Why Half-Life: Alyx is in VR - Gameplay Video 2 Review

Hi everyone, I'm Derek Lieu and I make indie game trailers, and today I'm taking a look at the Half-Life Alyx second gameplay clip and explaining what makes it so successful as just a gameplay clip that answers a lot of questions that people had after the announced trailer came out. If you're a game developer or a publisher, whatever, and you're looking to release some gameplay clips of your game, I think there's a lot you can learn from these in terms of the presentation and how it can work in tandem with something like a trailer or your store page, and just answer some of those questions for the people who maybe are a little bit interested in your game, but just need a little bit more to be fully invested.
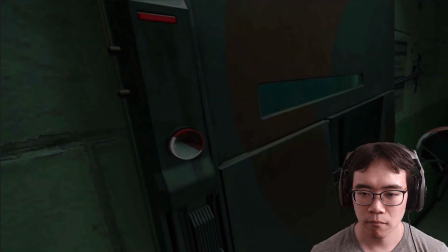0:39 Well, we've got to get you out of here and up to the roof. I'm working on it.
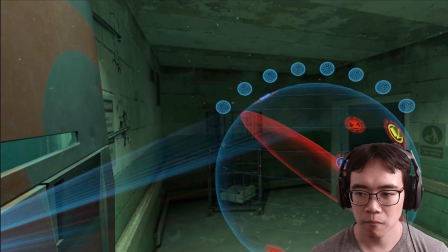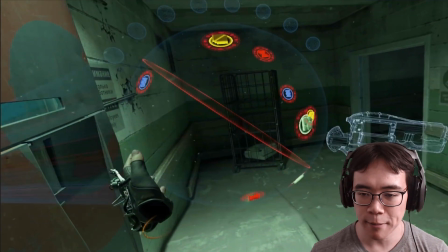0:48 Okay, so for this first part of the clip, they're featuring puzzles,
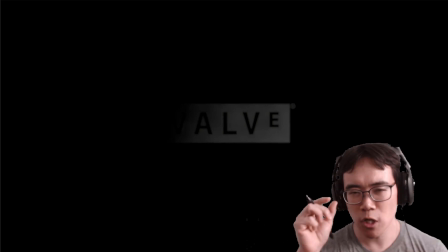0:53 which nothing before, except for just some small bits in the announced trailer, featured puzzles.
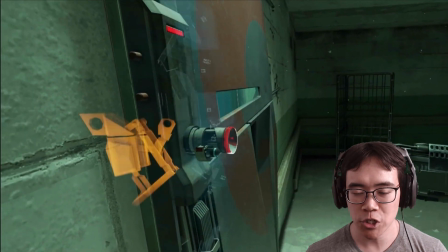1:00 So they just want to show some gameplay variety. So another thing you want to think about with these gameplay clips is that you can actually think of them as this big overarching strategy to show the game in a certain way. You could think of them as like one clip in a certain way.
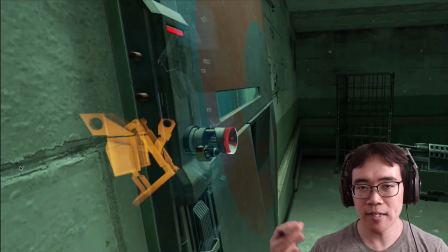1:16 So the first clip had a lot of shooting and exciting stuff like that, whereas this one has a little bit less.
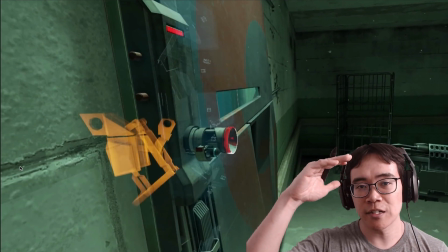1:24 So you can think about like, okay, they started out pretty exciting, and then they decided, oh wait, let's come back down a little bit,
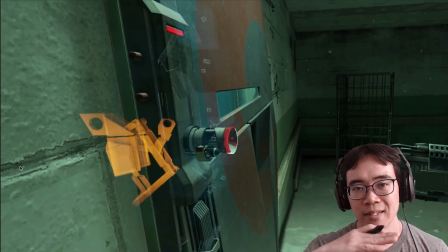1:31 and then you'll see in the third clip later on that they finish in a very exciting way. So there is actually an arc to the pace of the clips when you put them together. So here, after we've had the big exciting opening, a little bit tense, not 100%, Michael Bay action,
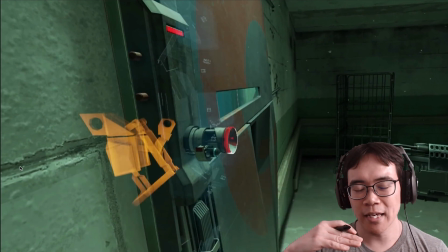1:49 but they're kind of coming down, and they're sort of showing, in a way, the gameplay loop, because there's going to be combat encounters, there's going to be puzzle solving moments.
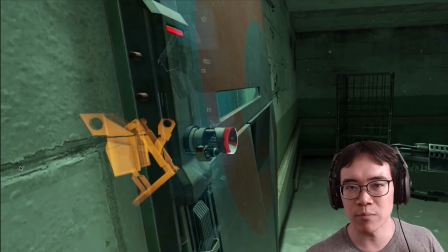2:02 So if they just showed, combat all the time, then people would take away from it, oh man, this game, it's all just shooting. I like the puzzly parts of Half-Life 2. So this is what they're doing. They're showing some puzzly bits.
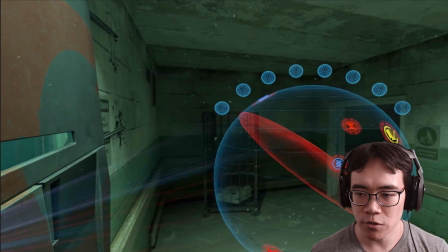2:15 And so there's this sort of digital globe that comes out.
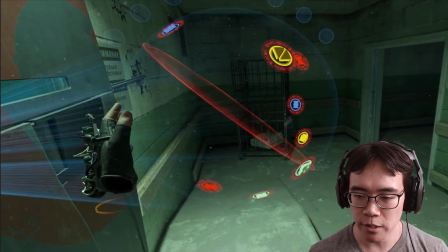2:20 And one thing that they do with this particular clip, which is really successful,
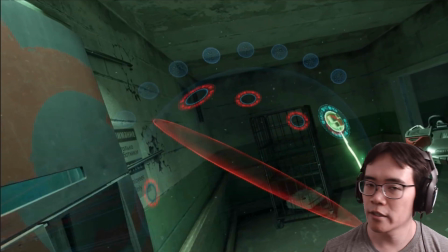2:26 is they really move the head around while they're capturing this, because the person who's capturing this knows that this is going to be appearing on YouTube or Twitter,
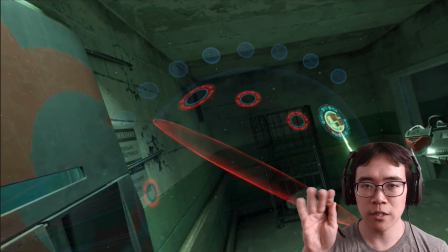2:37 and it's going to be two-dimensional. So people aren't going to have that same parallax or 3D that the person playing it does.
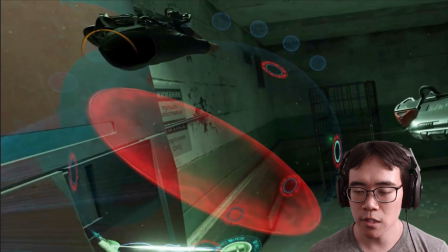2:45 So they're moving their head around so then they can really get a sense of the space.
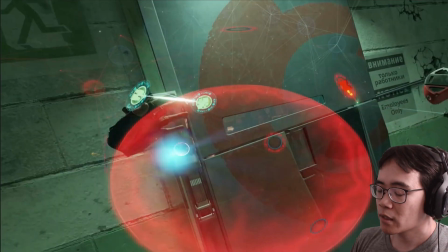2:52 So they start on this part of the globe, but by the end they've moved over here.
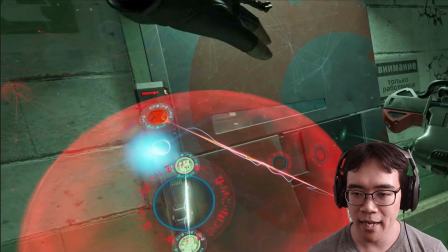2:58 They've just rotated around, which really lets you see how the 3D puzzle works.
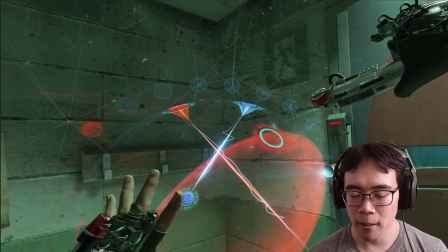3:06 And also they're spinning it around too, which lets you see it in that way, because otherwise it's a little bit harder for the people to understand.
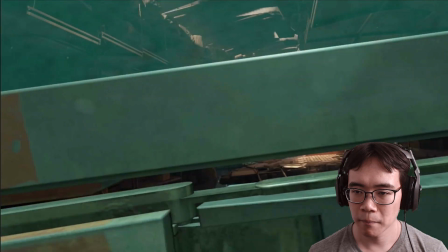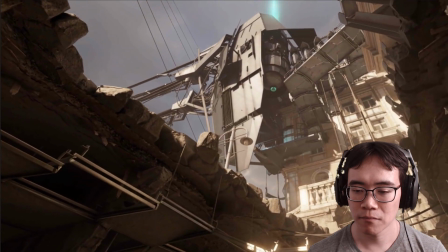3:21 Russell, are you seeing this? Oh, wow. Look at that.
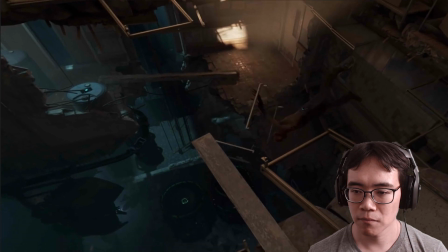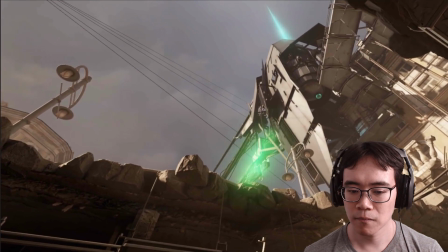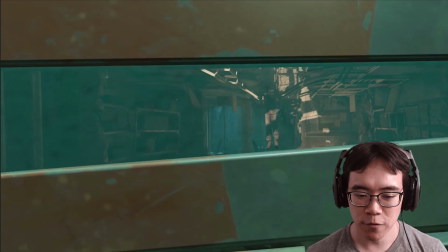3:35 Okay, so there's a few things to talk about here. So first of all, they're waiting for this puzzle to resolve,
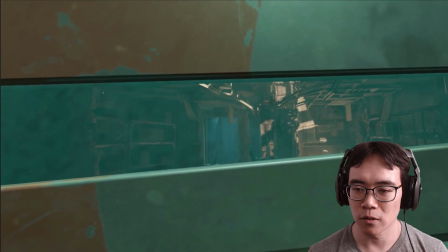3:41 so they're just looking through this peephole to see on the other side before the door opens.
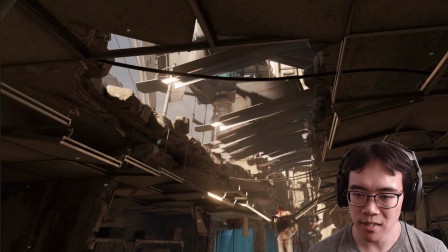3:46 So the door opens, and there's this really cool moment where this like machine sealing mechanism just opens up.
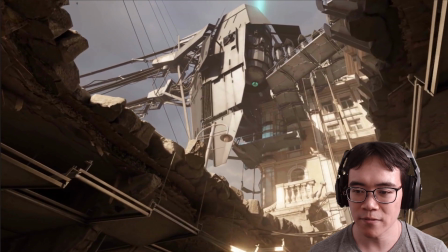3:53 It's very pretty.
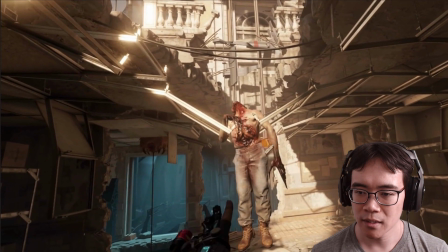3:56 And then they look over to this zombie and they yank this grenade, and the zombie falls down.